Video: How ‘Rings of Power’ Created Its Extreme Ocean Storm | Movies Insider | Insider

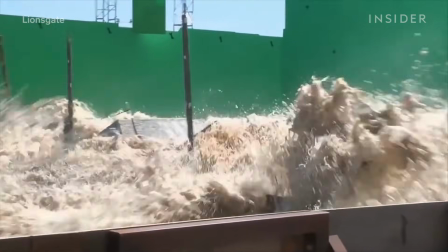(0:00) Water!
Look behind the scenes of this massive tsunami in 2012's The Impossible.
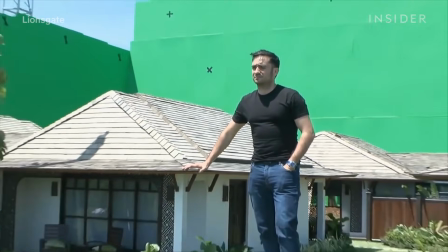(0:08)
You'll see that the filmmakers shot it on a recreated set at 1/3 the scale.
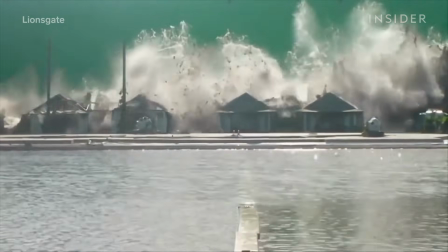(0:13)
A smaller set meant less water to control.
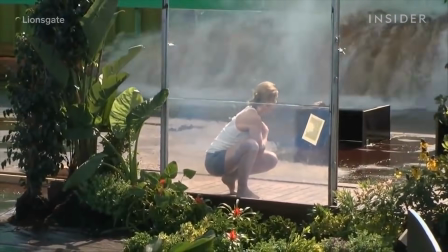(0:17)
Even for shots that weren't filmed with miniatures, the challenge was controlling the unpredictable elements of a storm,
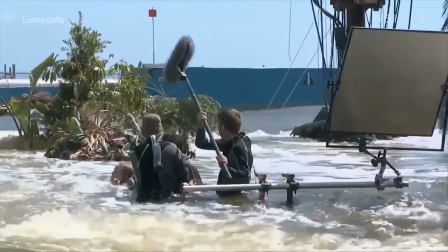(0:24)
while making scenes look as wild and random as possible.
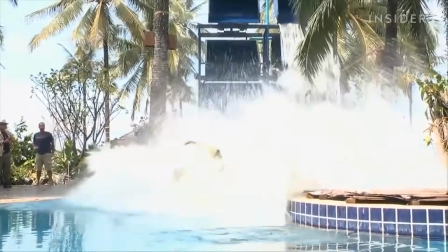(0:29)
These tricks in The Impossible were replicated and built upon 10 years later by the same
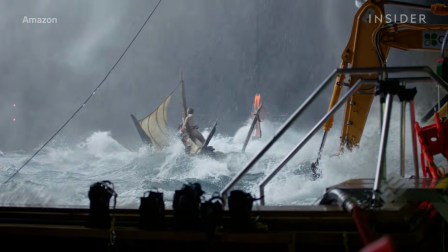(0:34)
director and DP to engineer the perfectly chaotic storm in The Rings of Power.
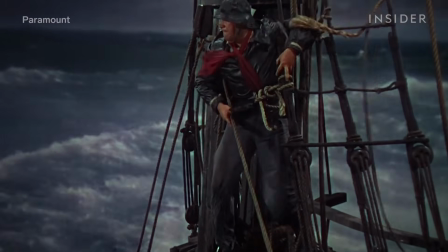(0:40)
Older movies with limited equipment had to avoid putting actors and crews in real water environments.
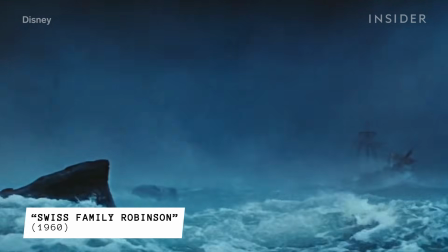(0:47)
Instead, films like Ulysses and Swiss Family Robinson shot ocean storms with model ships in miniature tanks.
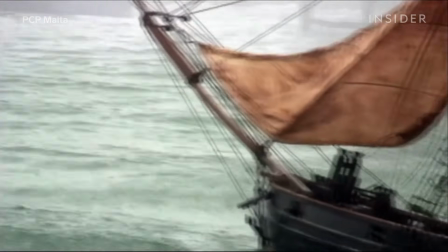(0:54)
And when you're destroying a miniature model that took significant time and labor to build, you often only get one take.
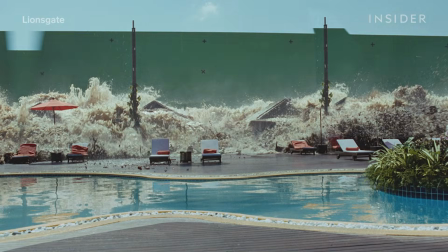(1:01)
Today, films like The Impossible still use scaled-down models to create ocean storms,
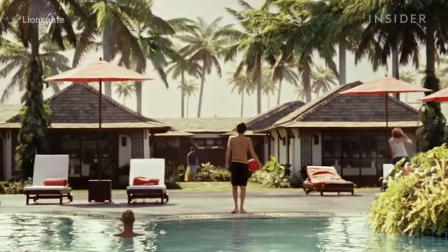(1:06)
but they found new creative ways around those past hurdles. To recreate this 2004 Indian Ocean tsunami hitting this resort in Thailand,
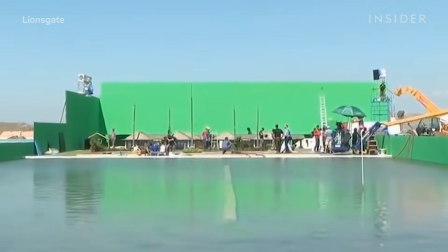(1:15)
The Impossible built a model of the site at 1/3 the scale, the smallest set that would interact with the wave in a convincing way.
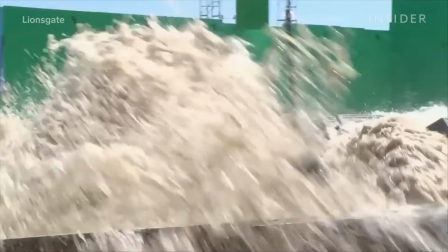(1:22)
Since they'd have to capture the shot in one take, the director of photography, Oscar Fowler, set up a 10-camera apparatus to catch every angle.
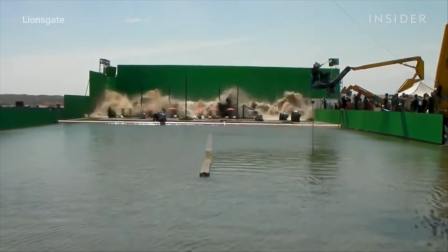(1:31)
And to make sure they got the wide, ugly impact that they wanted on the very first try, the team ran extensive wave-generating tests,
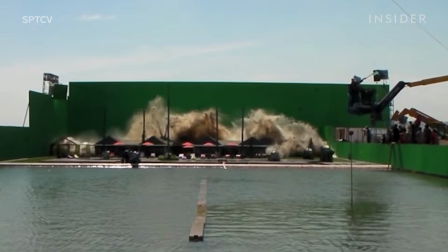(1:41)
ultimately achieving the right level of messiness by rushing 1,000 tons of water over the model set,
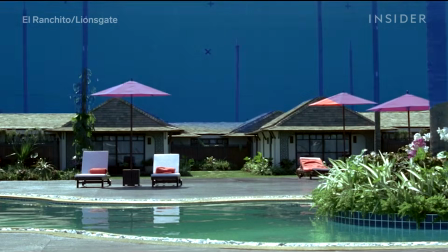(1:46)
with the power of 8 F1 racing cars behind it. But the key to getting convincing results was combining miniatures with other methods,
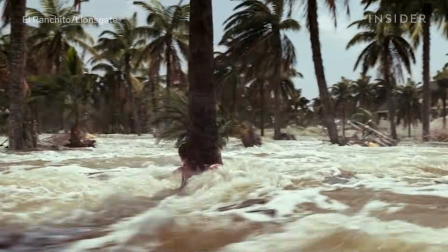(1:55)
including the most popular tool for filming ocean storms, giant water tanks.
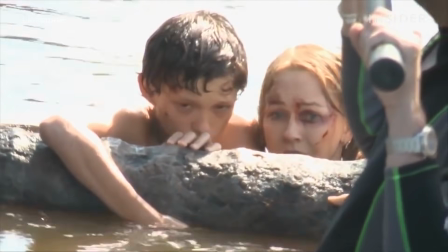(2:01)
Naomi Watts and Tom Holland filmed most of their scenes at Spain's Ciudad de la Luz Studios,
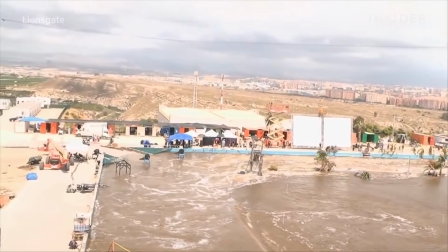(2:07)
home to a nearly 400-foot-long seaside tank, capable of rolling out hundreds of thousands of gallons of water.
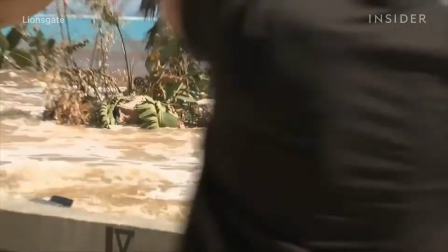(2:14)
That kind of control over water is why Hollywood most often films its ocean storms in tanks like this one,
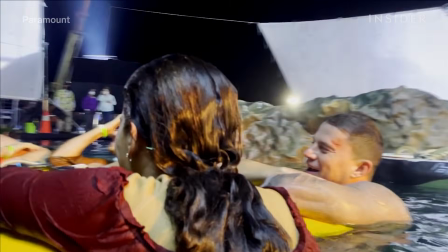(2:20)
or Pinewood Studios tank in the Dominican Republic, the site for aquatic scenes in The Lost City and Old. The water tank will give you all of the control that you need. The waves will look the same every single day.
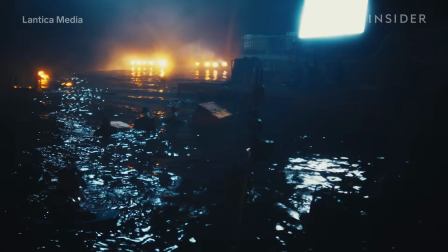(2:34)
The visibility will be the same every single day. Everything out in the ocean, it's just a moving, floating set.
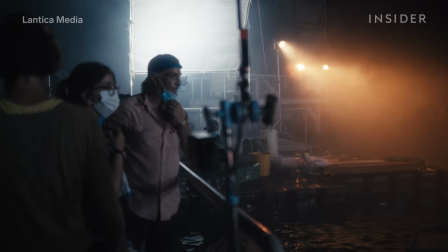(2:41)
Everything in the water tank can be serviced from the parking lot and from the trucks.
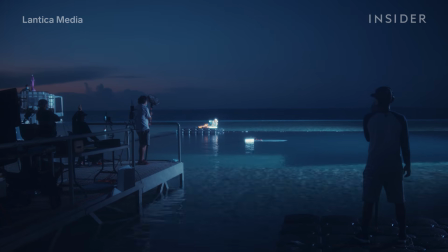(2:45)
Even on a windless day, the ocean never looks still.
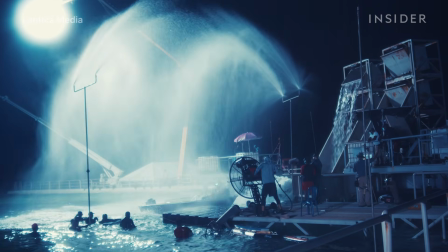(2:48)
So a tank needs waves and wind to break up its mirror-like surface, which often means wave machines. These machines plunge into the water and just send swells into our set so it doesn't look like a pool.
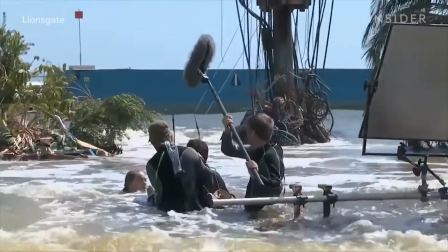(3:02)
For The Impossible, the team modified the design of the giant tank so that it had 33 submergible pumps,
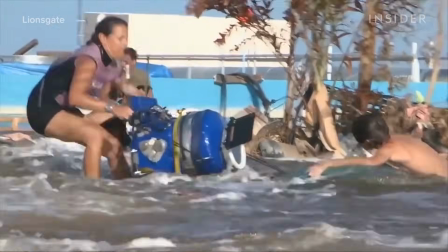(3:08)
which would be hidden on camera, and help move over 35,000 gallons of water through the tank each day.
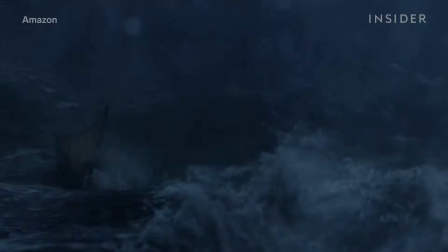(3:15)
All of these techniques came to the fore when building the ultimate storm for the Rings of Power,
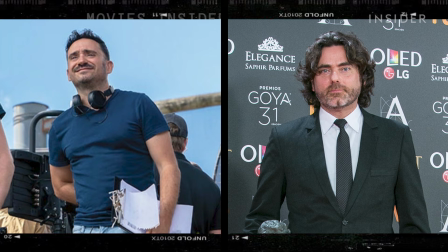(3:20)
with a team of expert storm makers helmed by the director-cinematographer duo from The Impossible. We went back and we tore apart the sequences they shot. We took the film and we went through beat by beat.
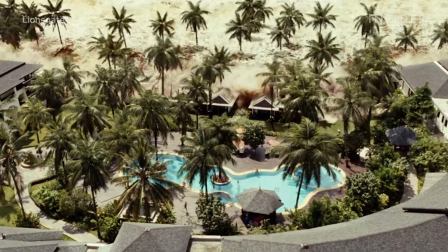(3:33)
But for the tsunami, the water came up slowly.
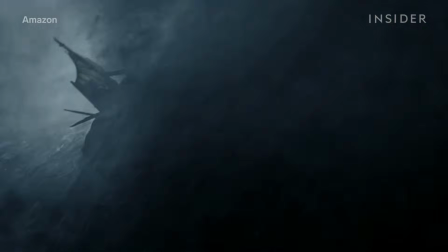(3:37)
It was more of a rise as a giant wave, whereas we were in the midst of the sea in a roiling sea.
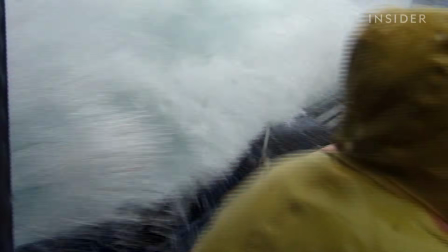(3:43)
So the team drew on real-world references too. We go to storm chaser material and look and see what it actually looks like.
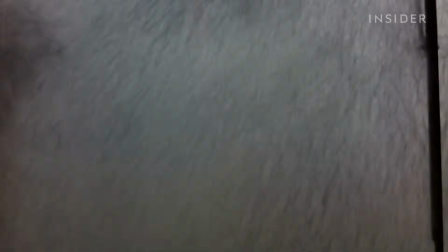(3:51)
What does the waves look like at sea in a giant kind of storm like this?
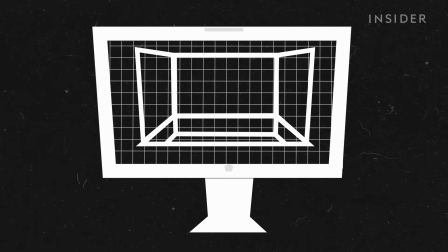(3:55)
After extensive pre-visualization, the team tested the plausibility of the shoot with a miniature water tank.